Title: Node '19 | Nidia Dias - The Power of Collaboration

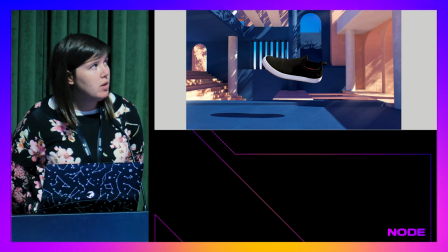[13:07]
And so this was the final environment, and it felt much more open. Much more light.
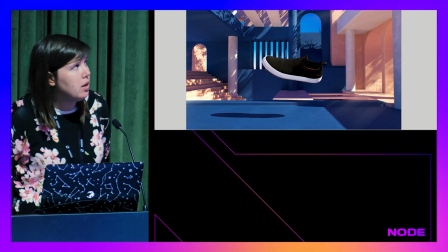[13:11]
I could play much more with the lighting and like sky in the background.
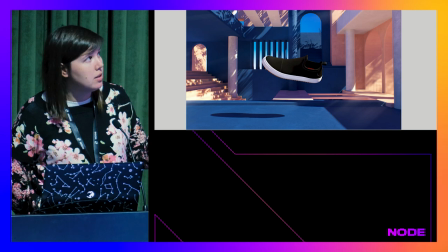[13:14]
But at the same time, it kind of felt it was closer to a bouncy castle, in the sense that you do have, when you see the pictures, like those kind of free walls and all the stuff.
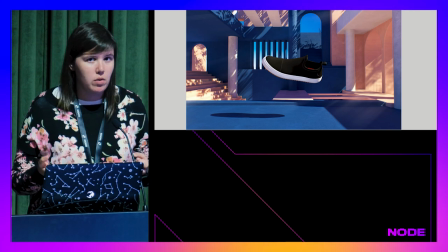[13:22]
And also there was much more elements that could be used to create this environment of inflatable castle.
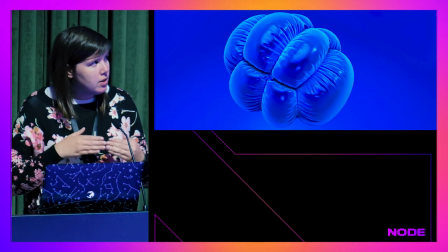[13:29]
So as I was doing this, it wasn't like a linear process that I just passed into him. So we were working both at the same time.
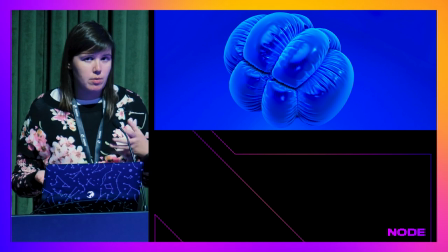[13:36]
And I was exploring the environment, but I was also at the same time trying to figure out how the balloon thing would be.
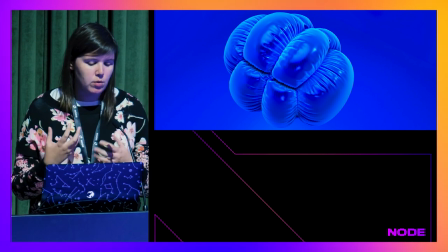[13:44]
So he was doing some tests on and simulations, and he would pass it to me, for example, this one.
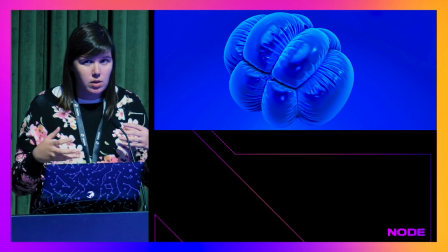[13:49]
And then in Cine 4D, I was just like really trying to get the material to look like as I wanted. So as I was working on this, Martin was doing the hard work. Not sure if it was all the hard work. I think you pretty much kind of nailed that. Thank you guys for being here today. I'm Martin, and thank you, James, for inviting us, and for Nidia for letting me be part of our presentation. Normally, I'm sitting there in the sidelines. So today, we're going to focus a little bit about the animation side of this.
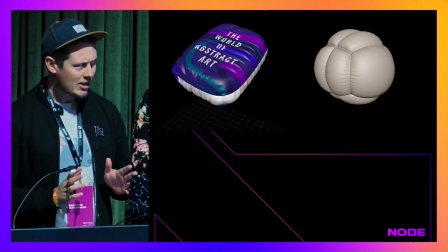[14:18]
So Nidia came to me, and she's like, OK, I have this project with a lot of simulations going on.
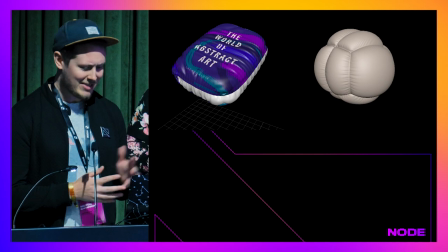[14:24]
Is this something that you will be able to help me with? And I said, sure, yes. I probably didn't have much choice, but so go for it.
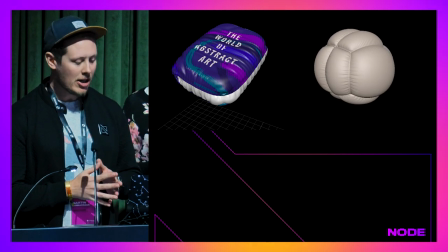[14:32]
So my go-to tool for this was Enclave in Maya. And it just gives you a lot of nice shapes out of the box.
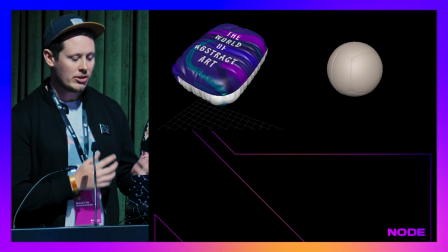[14:40]
You don't need to play too much with it before you starting animating something that looks interesting, right?
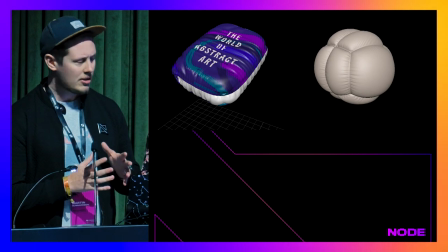[14:46]
And also because at this early point of the production, like Nidia said, we still kind of changed the environment around a lot.
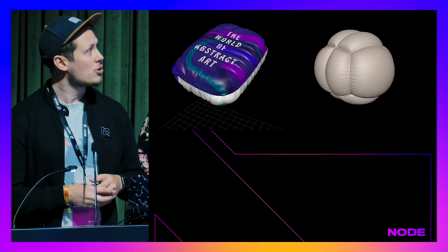[14:52]
So we needed something that could adapt to whatever objects we were throwing at it. So all of the creases and like nice details you see here is all done in the simulation pass.
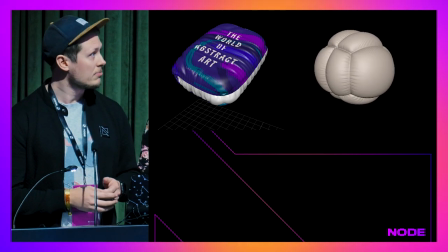[15:01]
So that was handy to kind of save ourselves some time.
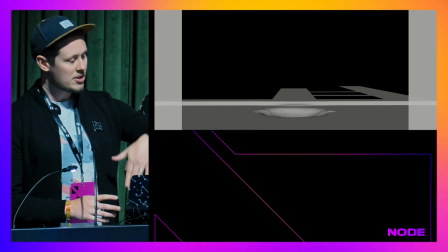[15:05]
So when we had that established, we know that the shoe would kind of go down, touch the floor, and create this kind of ripple effect for the simulation to start.
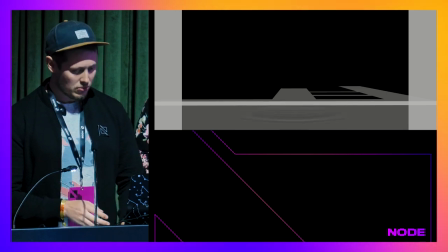[15:13]
So we set up in two layers.
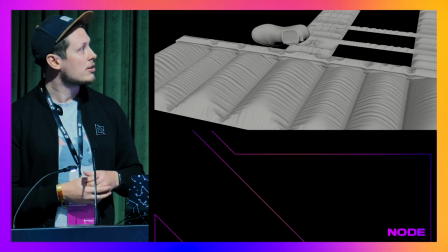[15:16]
One was the main ripple that kind of triggered the underlying effect of the cloth kind of being underneath it.
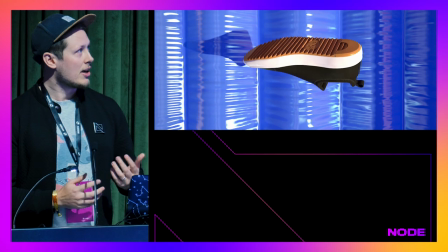[15:25]
One other aspect here that was pretty handy was that I was also in charge of the animation of the shoe.
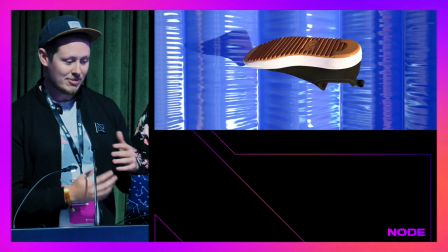[15:29]
So these two elements together needed to kind of work when it kind of bounces on the floor, right?
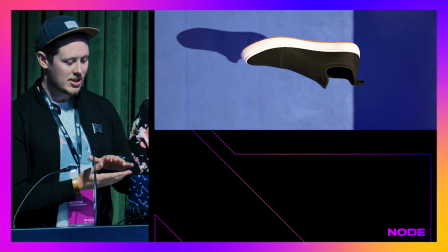[15:35]
So having this go from a hard surface up to this kind of balloonified one, it was kind of tricky to get it right.
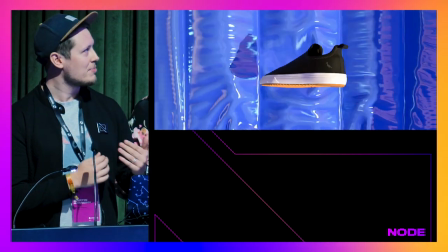[15:42]
So not make it too floaty or just make it not too violent as well, right?
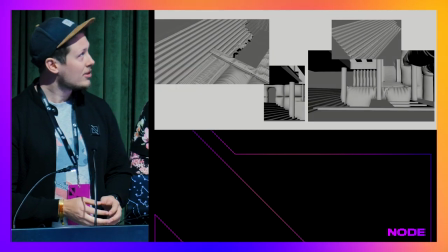[15:49]
So we had the effect done.
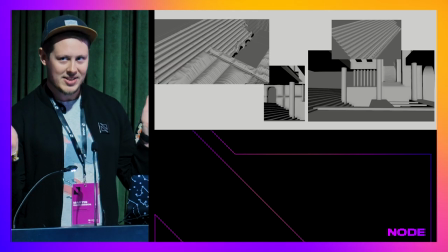[15:51]
Now we're just trying to find out a way to get this onto all of the other stuff in the environment and trying to not blow things up in the process as well.
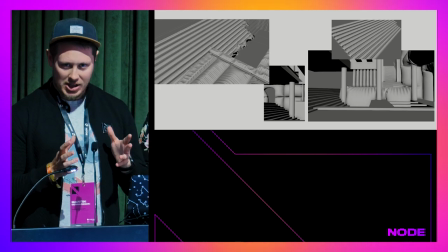[16:00]
Things like the staircase, like you want to be able to preserve the original shape of it, but also make it interesting in a way when it's kind of blown up.
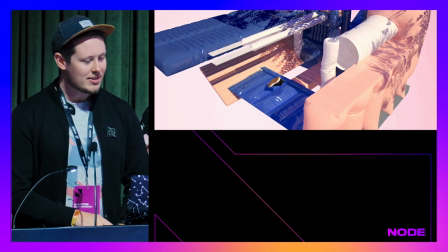[16:08]
So that was pretty fun. So here is a final kind of piece, just showing all of the different elements together, right?
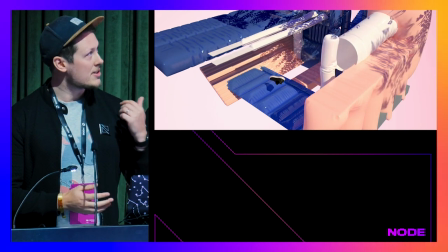[16:17]
And you can see, like Nidia said before, it needed to loop and go back together.
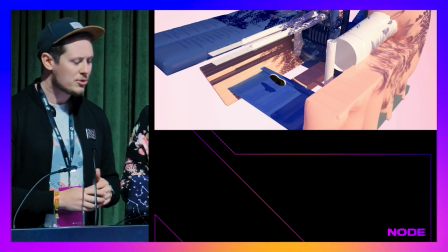[16:22]
So I think we had like 5 seconds or something for the final piece. So it's not too much time to go up to this state and then back down again.
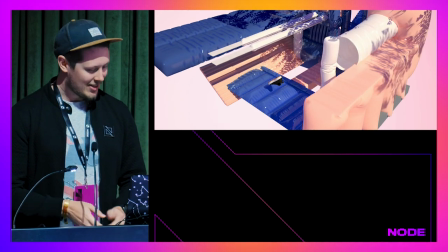[16:29]
It's all for Instagram, right? So you need to be able to loop. So without too much further notice, I'm going to show the final video.
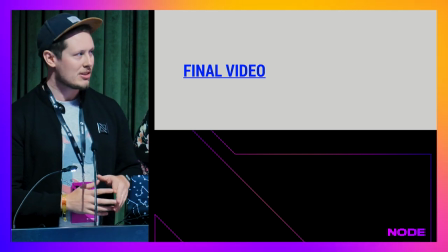[16:37]
And when we delivered this, we didn't actually add any sound on it. But looking over it over and over again, we realized that something was missing, right?
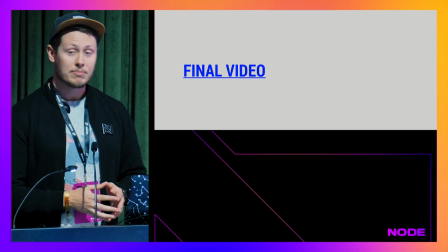[16:45]
So we added sound into this one. Hope you enjoy.